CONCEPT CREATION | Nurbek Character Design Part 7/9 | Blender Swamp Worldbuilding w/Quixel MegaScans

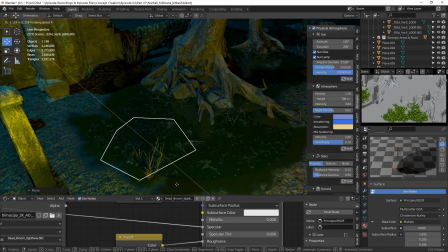[12:20]
I also used a ton of branch decals to imitate branches and twigs floating on top of the dirty water.
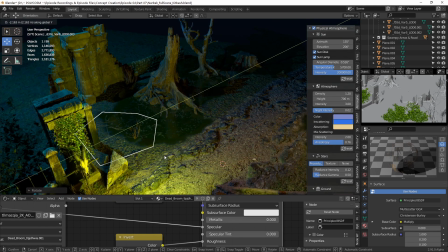[12:27]
I just love decals, they're fantastic and add so much detail and extra polish to the scene in my opinion.
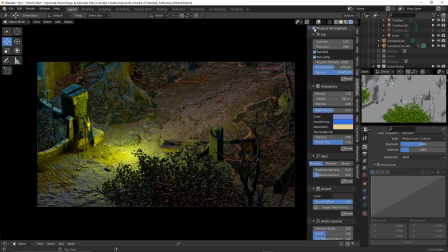[12:35]
For the lighting I used an amazing add-on called Physical Starlight and Atmosphere which is fairly expensive but is so worth it. It basically simulates any daytime condition instead of having to use HDRI maps
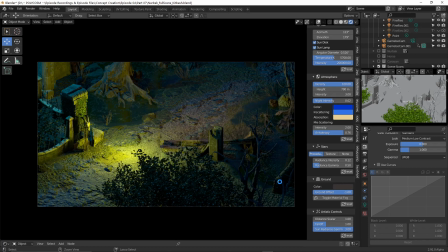[12:50]
and I don't know my scenes always look better when I use it and it saves me a lot of time as well.
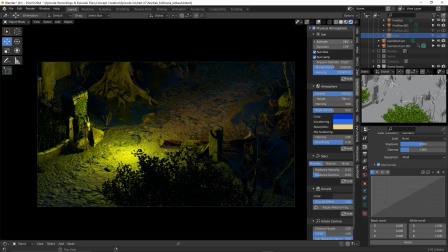[12:56]
I also added in some atmosphere so that the environment didn't feel too sterile and to give an illusion of fog. I mean this is a swamp area after all. Scenes like these always look much better when you have lights passing through some fog or atmosphere.
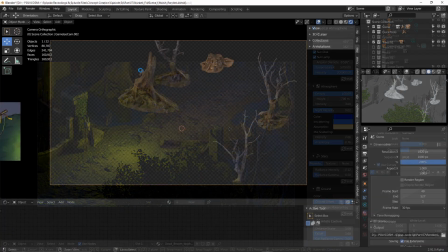[13:13]
It just makes it look way more cinematic. Alright, after finishing the scene it was time to start rendering.
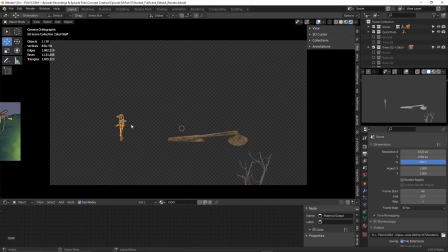[13:20]
I had to make up my mind what to include as a transparent render for Ormajon to paint over in photoshop and kind of what to leave out.
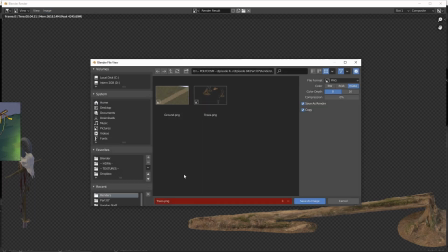[13:29]
I grouped a lot of the ruins, the trees, the rocks and so on together and rendered them on separate layers.
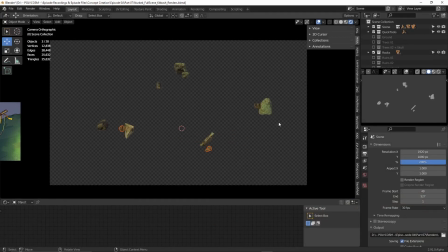[13:37]
Anything that overlaps will need to be on a separate layer because if we reproject
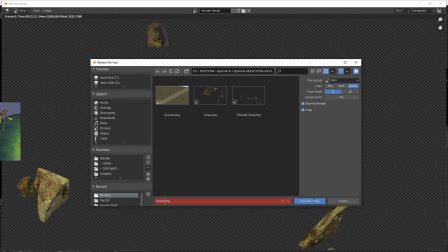[13:41]
the painted texture onto a rock and parts of a tree was blocking it,
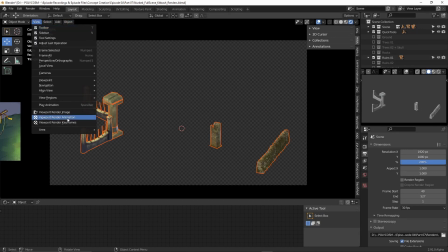[13:46]
that tree texture will spill onto the rock so we need to be cautious about this.
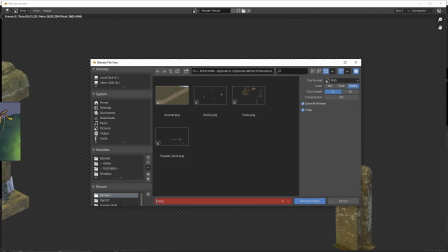[13:52]
Another thing I wanted to be wary of was to have the camera zoom out when rendering everything.
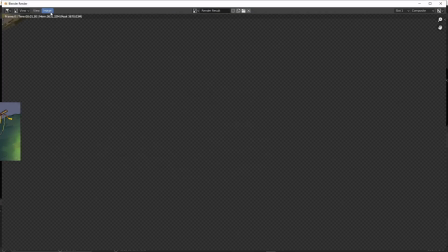[13:57]
Because the camera moves down the road we need to render one area that covers all of the ground the camera pans over.
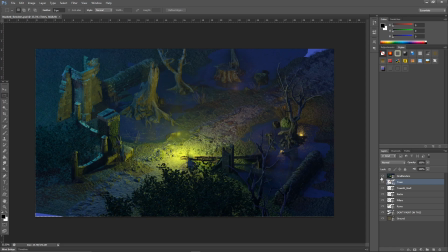[14:05]
In the end this is the photoshop file I ended up with. This is the full render with all of the lights to give Omarjan an idea of like what everything
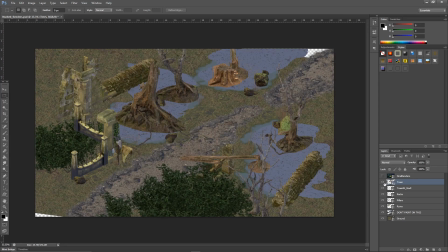[14:14]
will look like in the end and here are the individual layers without any light information. The reason I did that was because I want Omarjan to paint in detail without having any light information so that
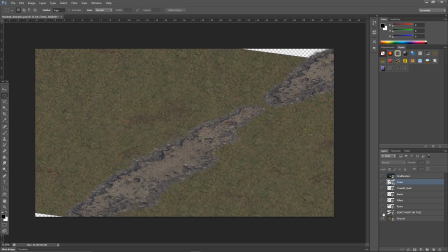[14:27]
when I turn on the lights in the scene and Nurbeck's moving lantern casts light around it'll look more correct.
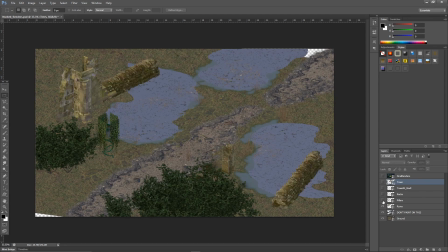[14:34]
If this had been a still image and not an animated sequence I would have rendered everything with the light information included and gotten rid of the lights later on when reprojecting everything.
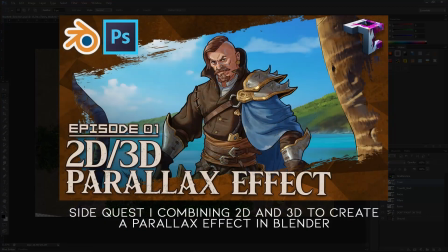[14:47]
If you want to see how that method differs definitely check out our first side quest episode where I talk about this in detail.
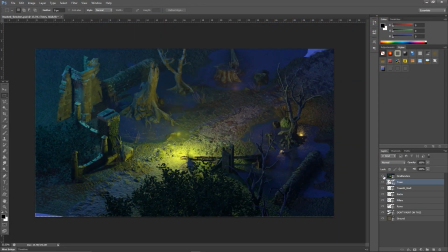[14:56]
If you're interested in this type of workflow anyway I just I'd check it out.
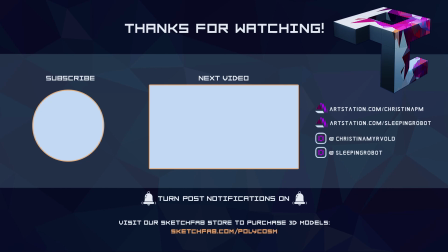[15:04]
So that's the end of the video! Next week Omrijan will take the Photoshop file, paint over the layers and make them more stylized looking and send them back to me for the final part of this episode so I can like we project the textures onto the models again. Thanks so much for watching guys, bye!